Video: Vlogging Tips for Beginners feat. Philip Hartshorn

So always try to think about that another one is angles as I joked in a little skip in the beginning right when you go down you tend to get these kind of
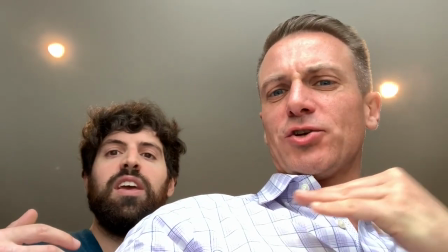244s
weird angles you're looking down again nobody likes the extra chin look here right no matter how fit you are that's like
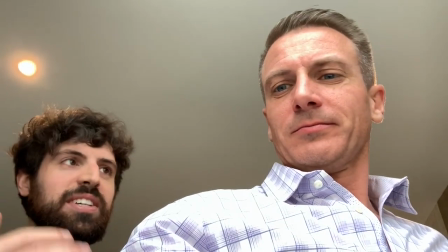250s
when your your phone opens in selfie mode you're like oh and film is all science of what is this telling people it's like I'm a we're domineering kind of looking down
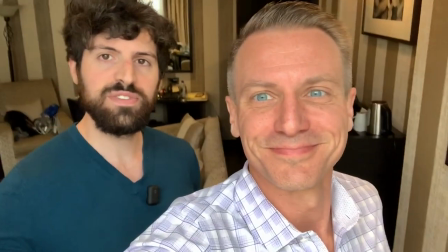257s
on your subjects or something it's not a nice feeling so this it's this the high is also okay and also yeah yeah
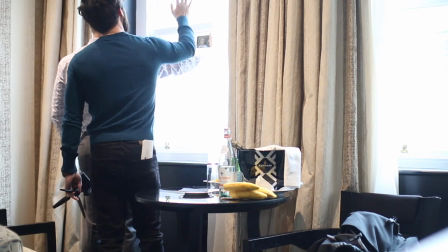264s
the high is good it depends on where the light is right so if you had a higher window you could always do that sure and this is also
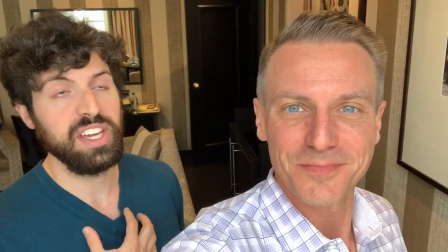270s
kind of inviting it's like hey it's a nice happy angle again if the audience is above you they don't feel threatened they don't feel kind
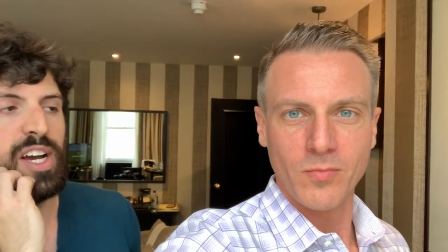275s
of like put off and so anything in this range and low there too I like and this is very conversation like you would have a conversation with somebody you're not looking at them precisely and now we can try and explain this in here so a good two rules I'll give you guys very kind of basic level so you can understand in film is number one the rule of thirds okay okay so this is all about aesthetics now if you notice there's actually a grid and I overlay a grid over the over the film right here. I see that here, so if I put myself in that grid. Right, so there are three thirds here.
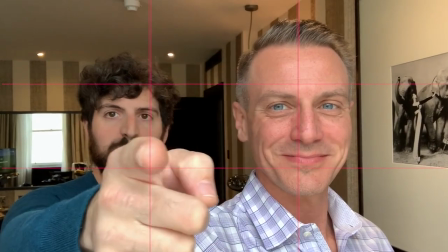303s
This being the first one, this being the second one, this being the third one.
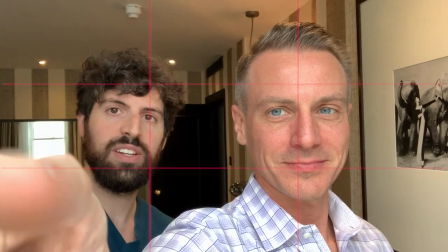306s
So if you place the subject on this grid right here, you'll notice it looks very aesthetic.
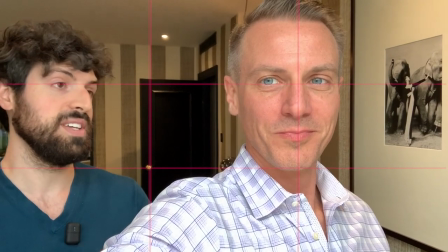312s
And then say you were outside vlogging something like what we were at today, Buckingham Palace. Gorgeous.
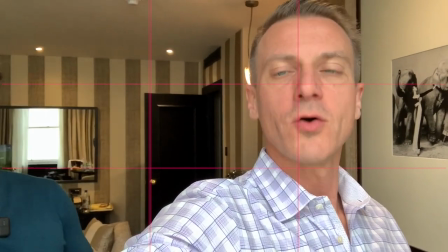317s
You would want to place yourself on that third and then have the palace over here. So I'm the palister and we can even demonstrate some shots I took of the palister.
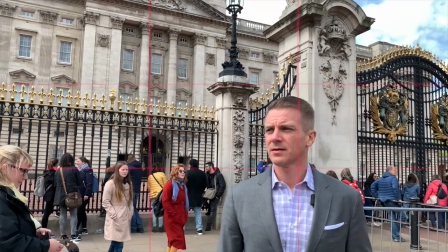324s
Okay. And then as opposed to just kind of like, hey, I'm here at Buckingham. It's all janky. Can't really see it.
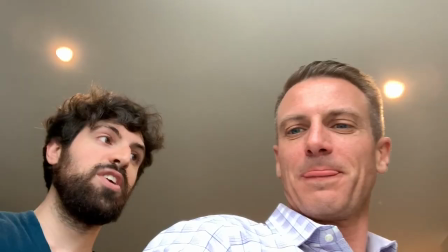330s
Again, you have the bad angle. Right. And look at this. See, we're in front of amazing lighting right now. Yeah. And even now you can't see your eyes well. No. Because we're back here. And the eyes are the window to the soul, especially also vlogging. You're trying to share somebody, a piece of your life with someone and you want to create that know, like and trust connection. Totally. And so for me, you know, with acting background, I've always learned that I need to look at that camera like it's my best friend that I'm talking to one person and make eye contact, not with myself on the screen. Yeah. We all like to look at ourselves, but literally right there in that camera like I'm talking to a friend of mine. Totally. Also helps a lot. Again, that's sort of inviting feeling like eye contact we said. So that's another one is the rule of thirds. Always try to think about that. All right. So for the next part, Jimmy, you had another question, right? Yes. So I'm going to Scotland for the next couple of days and I have my phone and I have another external camera So my question is what can I do to maximize having two cameras when I'm by myself,
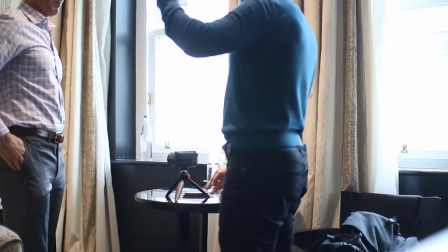385s
right? So this goes into film theory again The coolest thing is you want to use utilize the idea of a wide shot or sort of an establishing shot that shows the entire scene And then the idea of a closer shot they can kind of bring more human connection a little bit more drama to
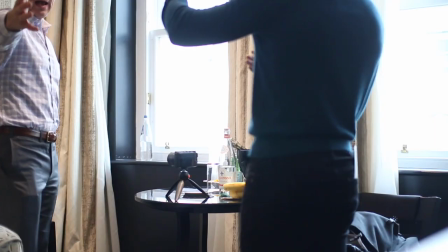399s
whatever you're going for So in a situation like this, this again the phone Which we have kind of here So what we like to do is phones tend to be quite wide and you can always zoom in but they're wide so you know you can do selfies and stuff So what I would do is I would place the one I have in my hand here somewhere back here if Jimmy was sitting in that chair So if I'm sitting in this chair that's
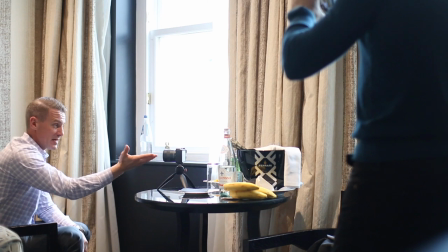418s
gonna be your wide shot and this is gonna be what I'm speaking to and therefore I have those two angles Right and this
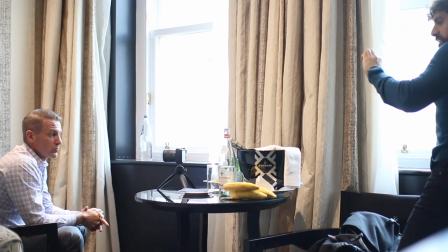425s
is cool and it kind of you could put it here you could put it over here so it kind of showcases the room more you got the got a champagne right
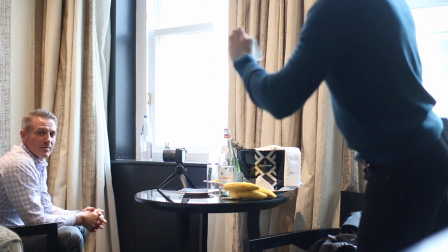430s
here very nice very nice um and or you can put uh this one as well on the windowsill for even more uh
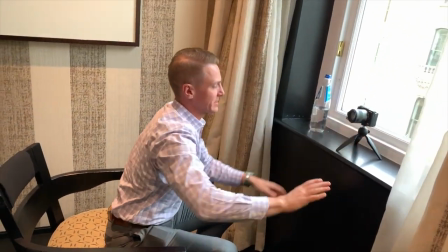436s
maximized light we have the lighting here right and it's kind of eye level too your wide shot here right so you can do the wide shot here here i've seen that done before also where you have absolutely and the other is kind of a three-quarter shot yeah it's totally this could even
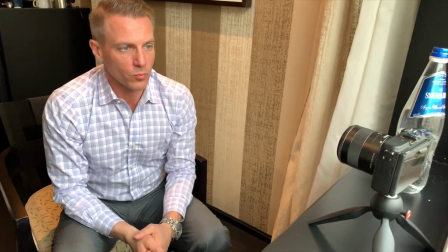449s
go okay right over here so you have that nice wide angle it kind of gives you a little more right so if i'm telling the story because that allows you to
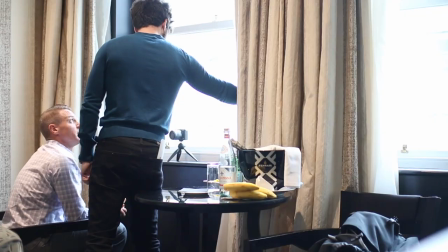454s
edit and cut between this camera and this camera and kind of change up precisely another vlogging trick that's kind of cool is
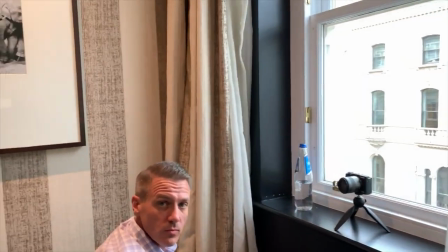460s
you could even set this phone like say you were going to talk to that camera yeah so i'm talking here uh and there's like a nice scottish
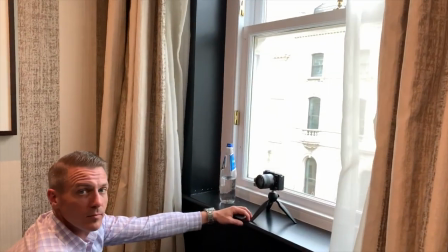466s
castle behind you or something you could even uh set this phone down like on the ground somewhere right so it's just this cool kind of vista
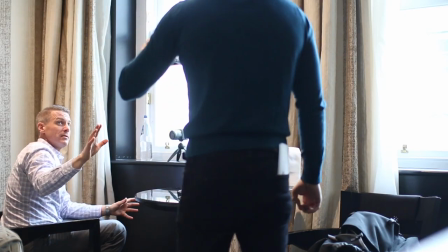472s
shot of the castle of everything it's a shot that i'm not even in oh no you'll be in it but you could even like say you're going to talk
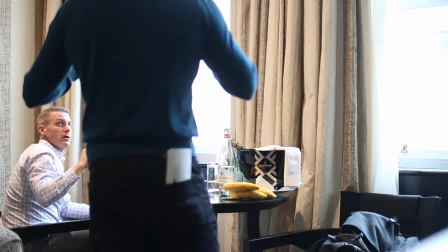477s
to it just have it on the ground kind of far away so you see your full body oh with the set behind you and